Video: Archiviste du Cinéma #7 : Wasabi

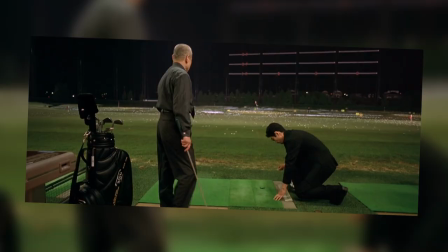[8:29]
Ici par exemple, la scène commence avec deux plans très larges et vides, mais dès que les personnages apparaissent, la caméra ne nous montre plus qu'une petite portion du stade, et le reste n'est plus du tout exploité.
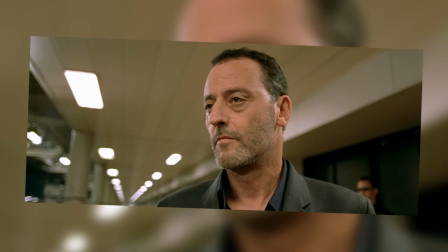[8:37]
C'est fou, ils sont allés tourner au Japon, mais on voit tellement peu ce qui entoure les personnages qu'on n'aurait pas vu la différence s'ils avaient fait ça à Melun.
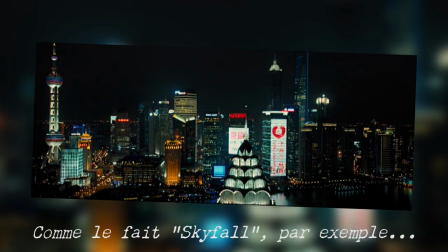[8:48]
Alors d'une certaine façon, c'est bien que le film ne tombe pas trop dans le cliché de la carte postale, à vouloir montrer tous les monuments emblématiques de Tokyo juste histoire de dépayser le spectateur.
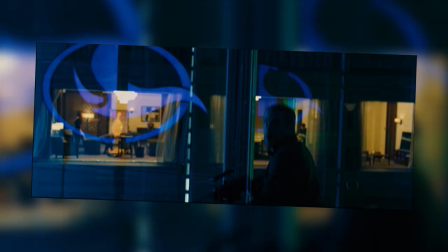[8:57]
Mais merde quoi, ils auraient pu faire un effort. Parce que ça paraît bête à dire, mais les décors, c'est important, surtout quand on change de pays.
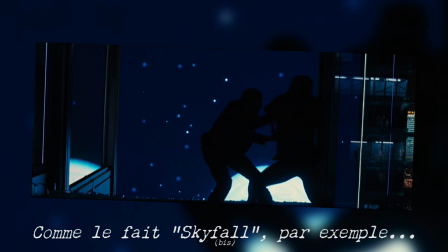[9:04]
Faut en profiter pour que ça amène quelque chose de nouveau à l'image, que ça crée des ambiances, des jeux de mise en scène ou n'importe quoi. Venant de quelqu'un qui se filme en face caméra dans un décor de 2 mètres de large, je trouve cette remarque un peu déplacée. Oui, mais moi je suis pas financé par EuropaCorp. Pour le moment, Luc... Si tu l'en regardes...
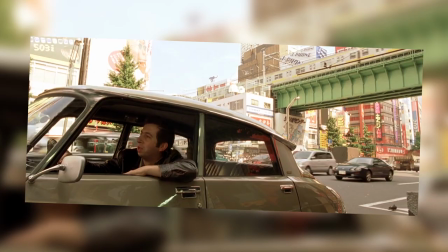[9:20]
Je sais bien que le film a été tourné en partie sans autorisation, et donc discrètement et rapidement, mais ça excuse pas tout.
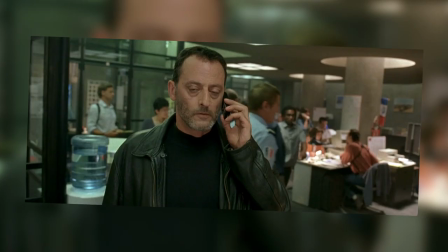[9:25]
Il y a des films qui parviennent à être excellents malgré des contraintes similaires. Et les rares fois où la réalisation fait preuve d'un minimum d'implication, elle est minée par le montage. Ici, il est trop rapide et empêche de profiter d'un des rares gags visuels du film, parce que le personnage s'appelle le Squall et il apparaît dans un requin, du coup c'est rigolo.
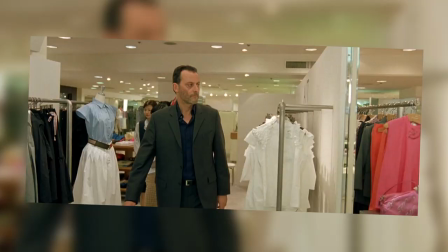[9:42]
Sérieux? Bah je fais avec ce qu'on me donne, hein. Et ici, alors que la réalisation et la musique reprennent des codes très clipesques, il est au contraire trop lent et ramollit la scène. Même le générique de fin est nul. Ah, pourquoi? Je sais pas, mais comme vous étiez en train de tout démolir, j'avais envie de participer! Mais bon, l'écriture bancale, la réalisation ratée, les acteurs à la ramasse, tout ça, ça suffit pas à faire un mauvais film. Ah bah quand même un peu. Bon, c'est vrai, ça suffit à faire un film tout pourri, mais ça ne justifie pas toute la détestation que j'ai pour ce film.
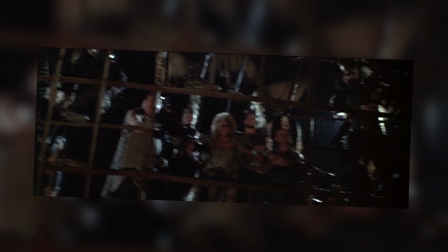[10:09]
Parce que des films ratés, il y en a plein, et c'est parfois très pardonnable au vu de tous les accidents qui peuvent parsemer le processus créatif, en dépit d'intentions de base louables.
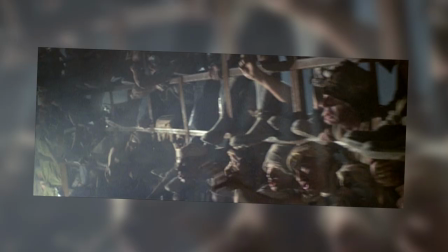[10:17]
Mais je pense que Wasabi est un mauvais film, en grande partie parce que les raisons pour lesquelles il a été fait sont mauvaises. Et ça le rend tout de suite beaucoup moins sympathique. J'ai l'impression que toutes les décisions qui auraient dû être artistiques ont en réalité été prises pour raisons financières.
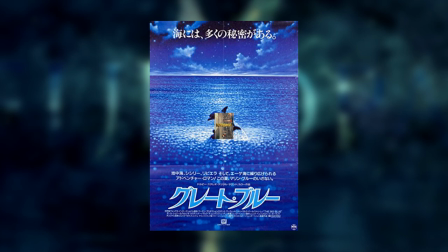[10:29]
Par exemple, pourquoi le Japon? Parce que pas mal de films de Besson avaient eu un certain succès dans ce pays, et qu'ils voulaient exploiter ce nouveau marché. En plus, l'intérêt pour la culture japonaise était à l'époque en hausse en France, ce qui lui donnait l'occasion de faire d'une pierre deux coups. Pourquoi Ryoko Illosue dans un des rôles principaux alors qu'elle ne parle même pas français? Parce qu'elle était très connue au Japon.
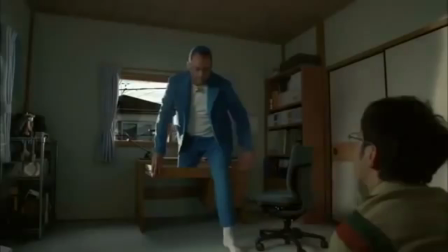[10:46]
Pareil pour Jean Reno, qui était certes un collaborateur récurrent de Besson, mais qui avait surtout l'avantage d'être célèbre à la fois là-bas et en France.
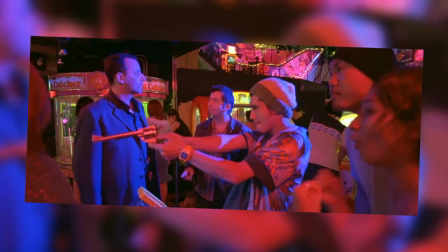[10:53]
Pourquoi une scène parodie-t-elle maladroitement les FPS? Pour faire plaisir au public jeune en essayant de faire référence à sa culture.
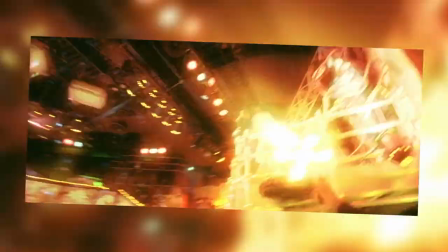[10:59]
Et c'est comme ça tout le temps.
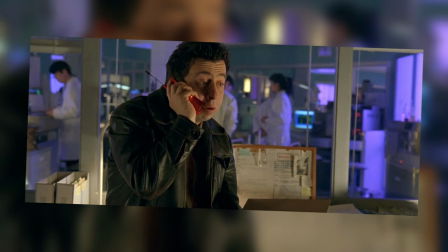[11:01]
Wasabi est une comédie policière d'action qui fait tout ce qu'elle peut pour rester générique, afin de ne s'aliéner aucun public par des partis pris artistiques trop prononcés. Au début, je voulais faire un film sans fil narratif, pour ne pas prendre en otage l'esprit du spectateur. La seule couleur à l'image aurait été le vert, pour symboliser le wasabi, qui était une métaphore de la lutte des paysans bretons pour préserver l'intégrité de leur champ de moules bio. Mais Luc Besson, que j'adore, a décidé de changer 2-3 petites choses afin de rendre le film plus abordable. Mais l'âme du projet de base a bien sûr été conservée. Enfin, je pense en tout cas, hein. Moi j'ai jamais vu le film en entier. Certes, mais bon, à ce compte-là, vous devriez détester la moitié des films du monde. C'est un peu le but d'un producteur, de penser d'abord à l'argent. D'accord, c'est vrai, le cas de Wasabi est loin d'être isolé, et il m'arrive d'apprécier beaucoup des films produits pour des raisons similaires. Mais ici, la démarche me semble particulièrement décomplexée.
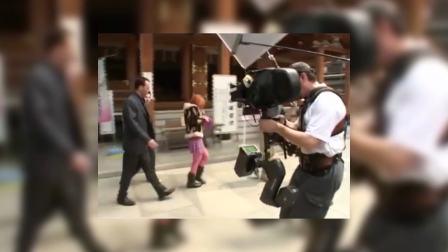[11:52]
En fait, j'ai l'impression que personne n'avait vraiment envie de travailler sur ce film et que toutes les personnes impliquées n'ont donné que le strict minimum. Jean Reno, Luc Besson et Gérard Kravzik ont tous les trois prouvé leur talent à plusieurs reprises. Oui, parce que parenthèse.
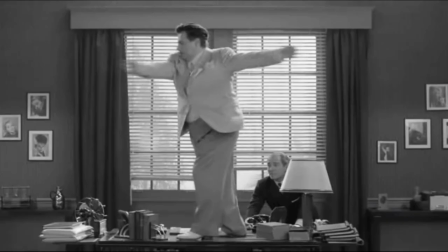[12:04]
Kravzik, on le connaît surtout pour Wasabi et les taxis, mais son début de carrière est super intéressant.
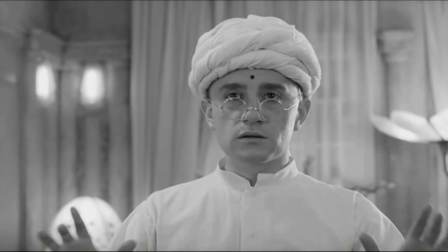[12:09]
Et j'aime beaucoup son premier film, Je hais les acteurs, une comédie absurde et cynique dans le Hollywood des années 40,
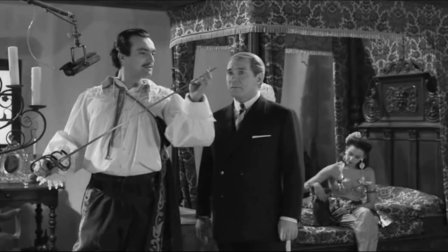[12:15]
avec tout plein d'acteurs cool, et qui montre bien que Kravzik peut être un scénariste,
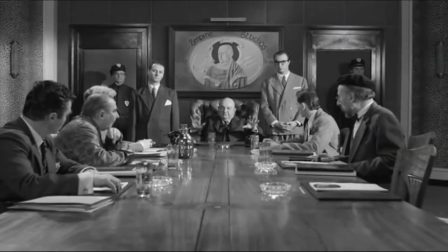[12:19]
réalisateur et directeur d'acteurs talentueux, motivé par de vraies ambitions artistiques.
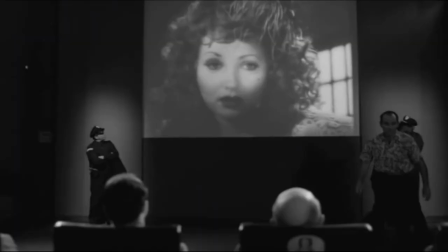[12:24]
Mais on dirait qu'ils ont tous pris Wasabi comme un mauvais moment à passer, une étape nécessaire mais désagréable pour atteindre un objectif plus ambitieux. Remplir les caisses d'Europa Corp, c'est ça.